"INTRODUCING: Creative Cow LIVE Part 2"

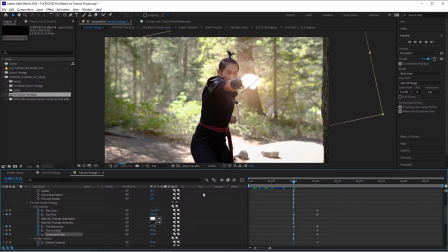[33:10]
We might turn the blur up a little bit because we don't want the detail there. The camera can't focus in and actually figure out what it is. We'll turn the contrast down to remove any sort of contrast differences, although you can't really see it yet.
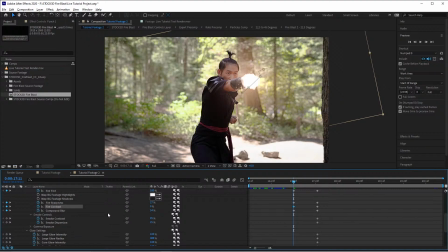[33:24]
We will leave the smoke contrast and the smoke dispersion alone for now because that's meant for toward the end of the sim. We're going to, let's see here, we'll pull in the radius of the outer glow to get it to hug tighter, to make it seem brighter in the moment.
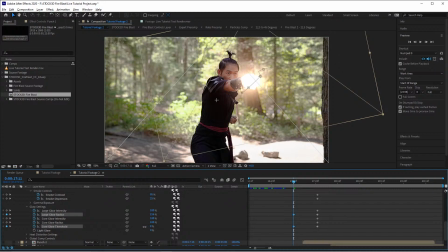[33:42]
We'll probably pull the threshold down, right, to give it, a brighter introduction, right? This is what would happen if you actually filmed fire. And I think that's probably good here for the time being.
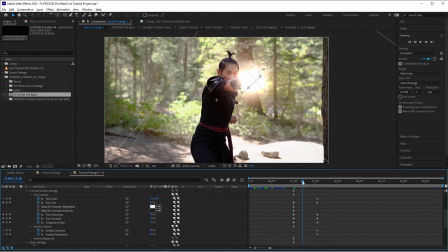[33:54]
I think that that's going to serve us nicely. So now moving forward until we've got the chunk of the animation in view, say about right here,
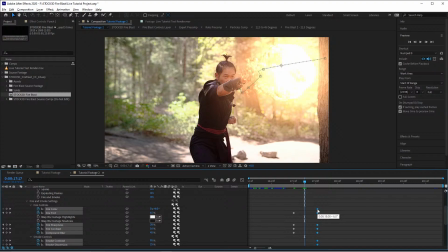[34:02]
I'm going to select all these keyframes we set the values for or preserve the defaults, and we're just going to shift them down to this point in time. And so now we're going to have that gradual shift
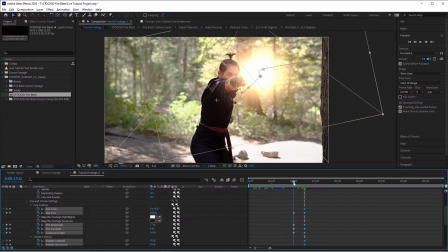[34:15]
to that bright, super overexposed, non-contrasted look with the glow and everything else.
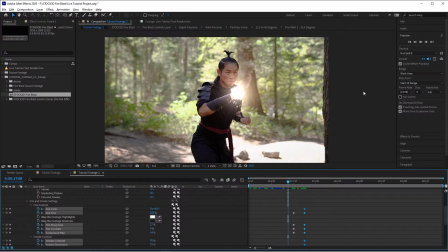[34:23]
And we'll just take a look at what that looks like here. We'll render out a quick cache preview.
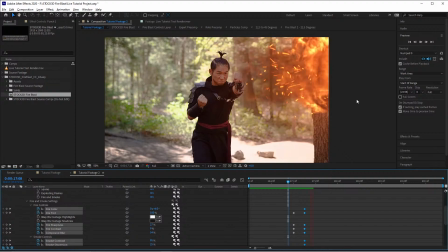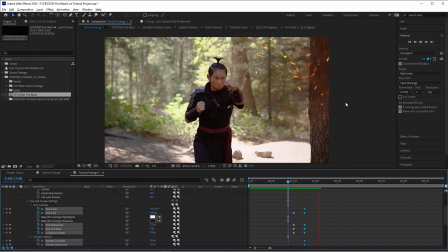[34:40]
Customer walking out the door. Sorry about the background noise. Let's see what that looks like.
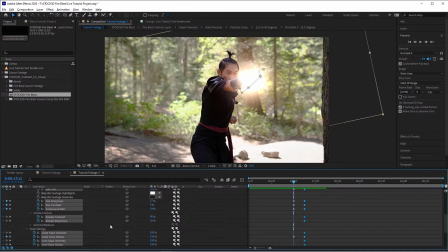[34:49]
Looking good. I think the glow is a little intense here. So what I'm going to do here is I'm going to turn that glow threshold back up a bit so it's not as, you know, intense, maybe to about 20 or 25 or so. Default, I think, was 40. Oh, that was the light glare.
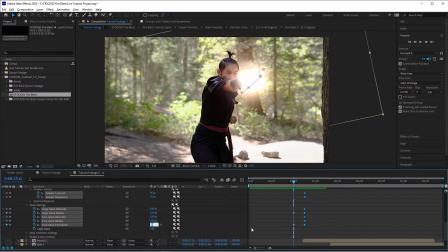[35:07]
Oops a daisy. We'll take this 9% value and just make sure that I'm at the right layer. We're going to turn that back up to like 25 or so. Yeah, that pulls it in. Maybe pull it in just a little bit more.
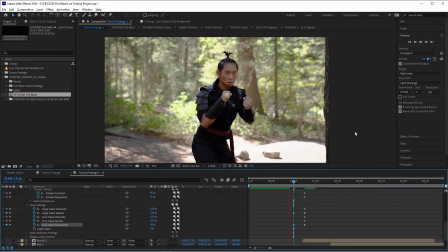[35:25]
Something like that. Let's see what that looks like. We're just setting 2 keyframes.
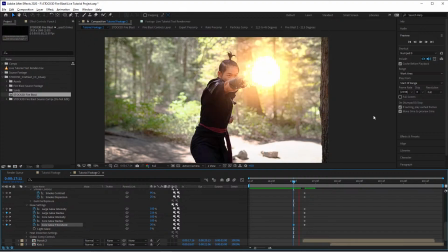[35:31]
One at the beginning and one toward the end for each of these animations. You're going to see that color comes back in.
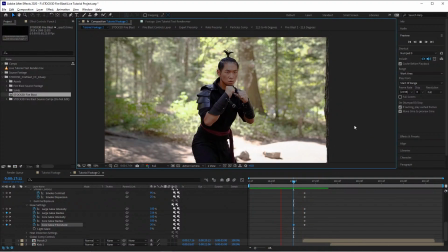[35:39]
There we go. Let's check it out.
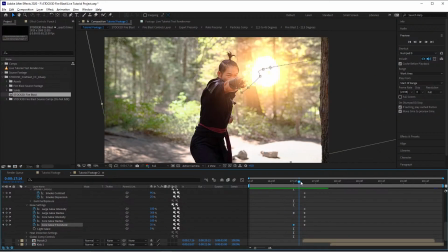[35:45]
Looking good. I'm okay with that. I'm okay with the way that that looks.
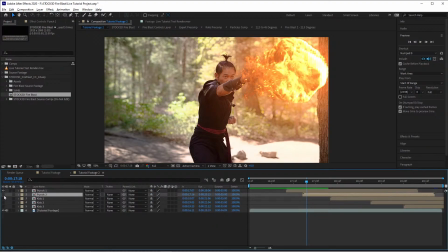[35:47]
Now, I promised that we were going to be checking out the smoke dispersion process, and I have to turn Punch 2 on to show you guys why that's important.
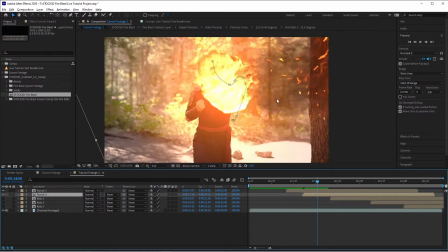[35:55]
But toward the end of this animation, you're going to have this lingering smoke here, and it covers over top of the next pass here. So what we might want to do is dropping back down those controls on this top layer, we'll go down to the smoke contrast, okay?
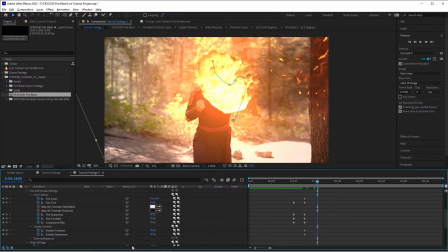[36:11]
And we are going to just bump down the contrast to make it more transparent, and we might bump up the dispersion. Let's just set both to 50%. One was at the extreme low end, one was at the extreme high end. Let's just average them both out.
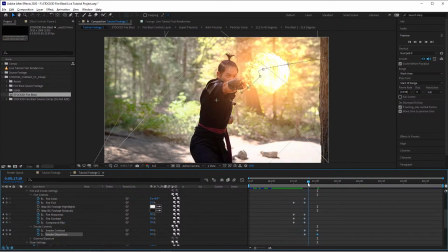[36:27]
And so now it's not going to cover over top of that next animation and essentially cause it to be washed out. Okay, so let's check that out real quick with both of those turned on.
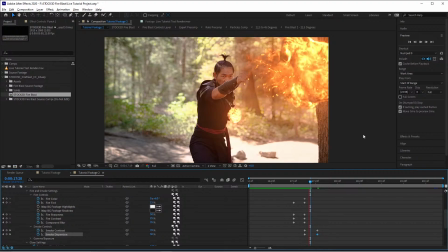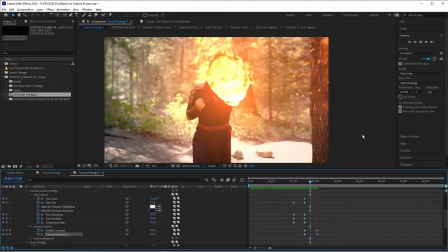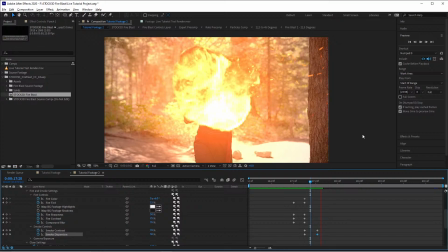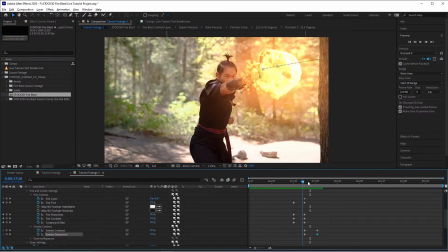[36:58]
I think we're golden. I think we're golden. I think that serves the purpose that I was trying to achieve.
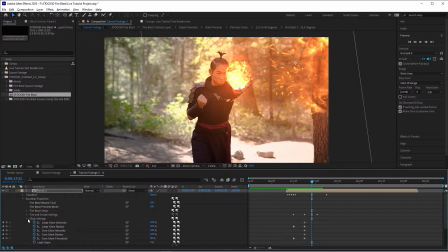[37:03]
Now, guess what, guys? We're done. Practically done. Okay, that took maybe about 15 minutes or so to go through and keyframe all of that. But guess what?